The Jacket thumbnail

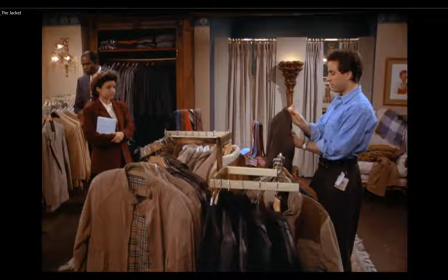16:35 Every so often, cutting back to that establishing shot so we can see where the characters have gotten to in the relationship. So this is really significant, showing us that Elaine's on the left now and Jerry's on the right.
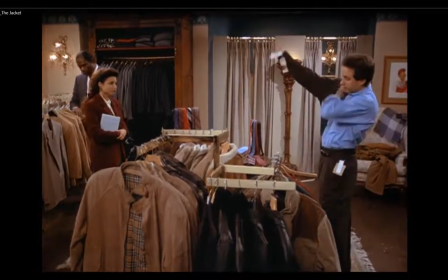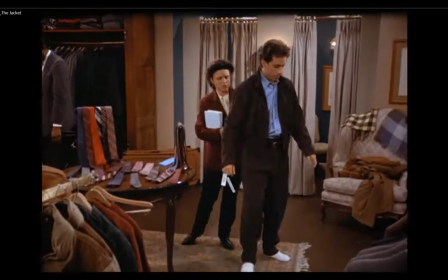16:58 Okay, a little bit of compensation here on the shot. It really is.
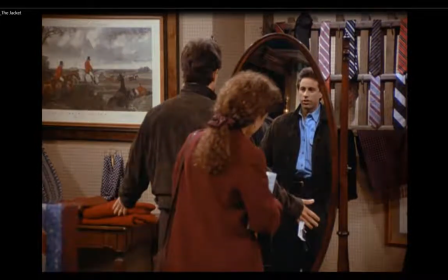17:03 Okay, so here's going to be our next shot. So this is 19. So slightly different from the angle on that mirror before. We have more of the background on the left, so we can see this painting and a table with some sweaters and things on it.
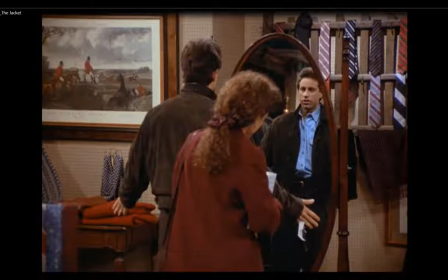17:22 But here's where they really made use of the mirror in our composition. We have 3/4 back of Jerry and Elaine, but we can see Jerry's face and expression in the mirror.
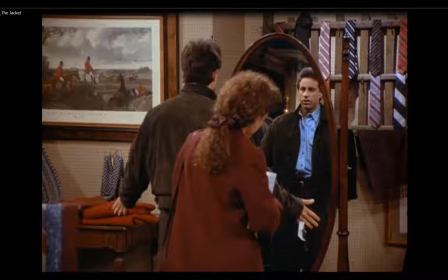17:35 So that's significant and important that the staging of this worked well in using that prop in the as the mirror. Okay, so that's shot 19.
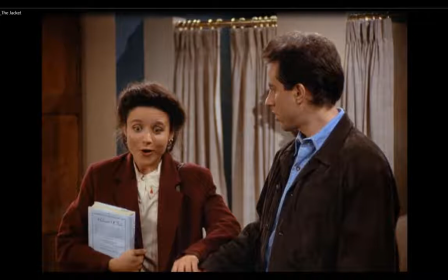17:50 Here is shot 20. So this one is right up against the wall, the right wall on this set. And we're seeing really clear composition here of Elaine's expression.
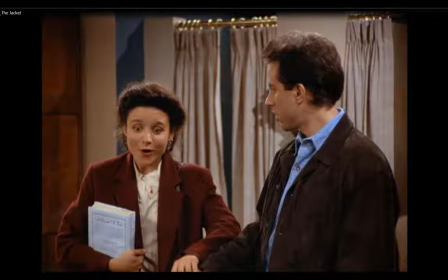18:04 And the great thing about Seinfeld is, especially as the seasons progress, they became almost cartoon characters, very exaggerated. And Elaine's character was great for these big expressions and even poses. So something to take note, to draw this one up. And think about this when you're going to be storyboarding your own stories and such.
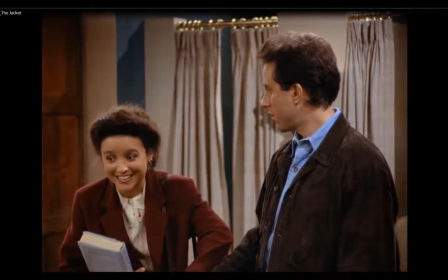18:26 Move forward. All expressions here.
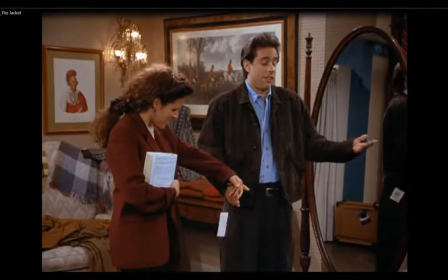18:31 You could do more poses of just expressions. But here we go. We actually have a cut here. So 21. So we moved over to the left. Where the camera's changed position even more, because we can see the corner of the room now.
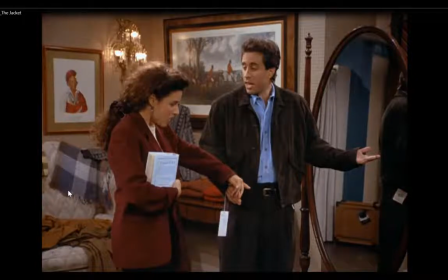18:44 We saw this painting. Now we can see this one and a chair back here. And the mirror is quite a bit to the right. So we're not seeing the reflection of the two of them so much. But they're 3/4 view to the camera, so we can see them and we can see the conversation. Our next one
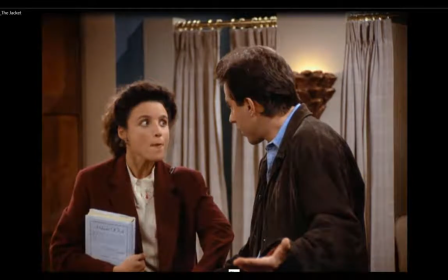19:05 is shot 22, and we're back to the previous shot, that composition. And again, the expression on Elaine's face is priceless. We move forward.
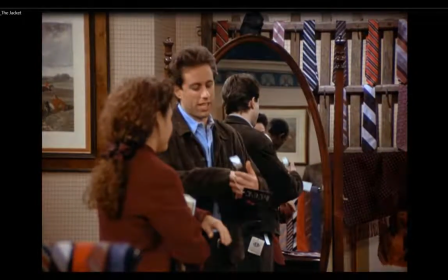19:19 And here we go. We cut again. So this shot 23. And again, the camera's moved again. So it's not quite the same as 21 or even 19 when we were here.
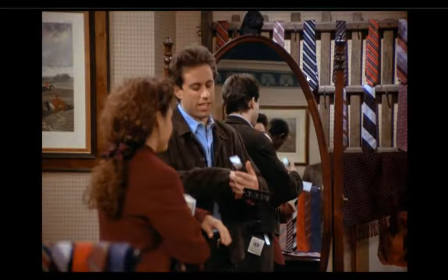19:32 It's, just adjusted so we can, we're more focused on that mirror and the characters. So the composition has changed.
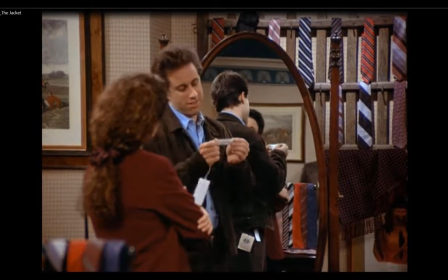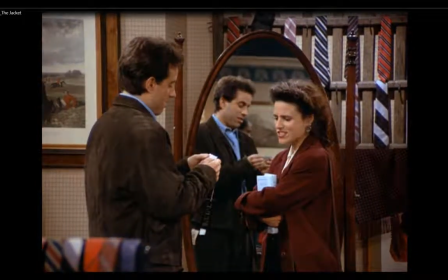19:49 So here's the biggie. So this is pose 2 for 23. And that is that we've seen the characters switch back. So we're back where originally were, where Elaine's on the right and Jerry's on the left.
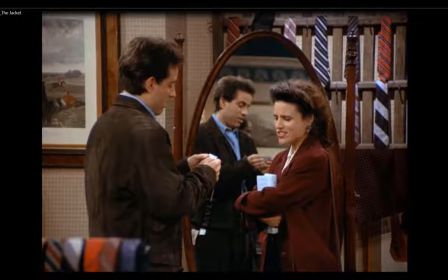20:02 So again, they showed it in a scene. Really important that you show the transition of the relationship between the characters. If they're moving around and changing, we want to make sure we have a shot that clearly shows that to the audience so we're not confused.
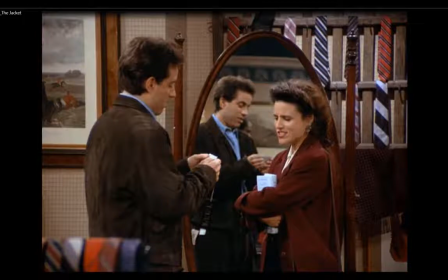20:18 So shot 23, pose 2 of 2.
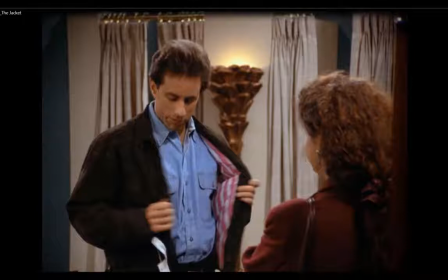20:29 Here we go, 24, where we're seeing the close-up of, over the shoulder of Elaine, and we're really focused on Jerry and him looking at the liner of his jacket.
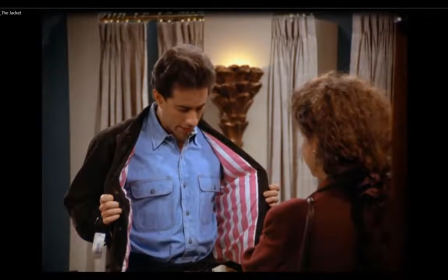20:42 So maybe that's a good pose here so you could see that.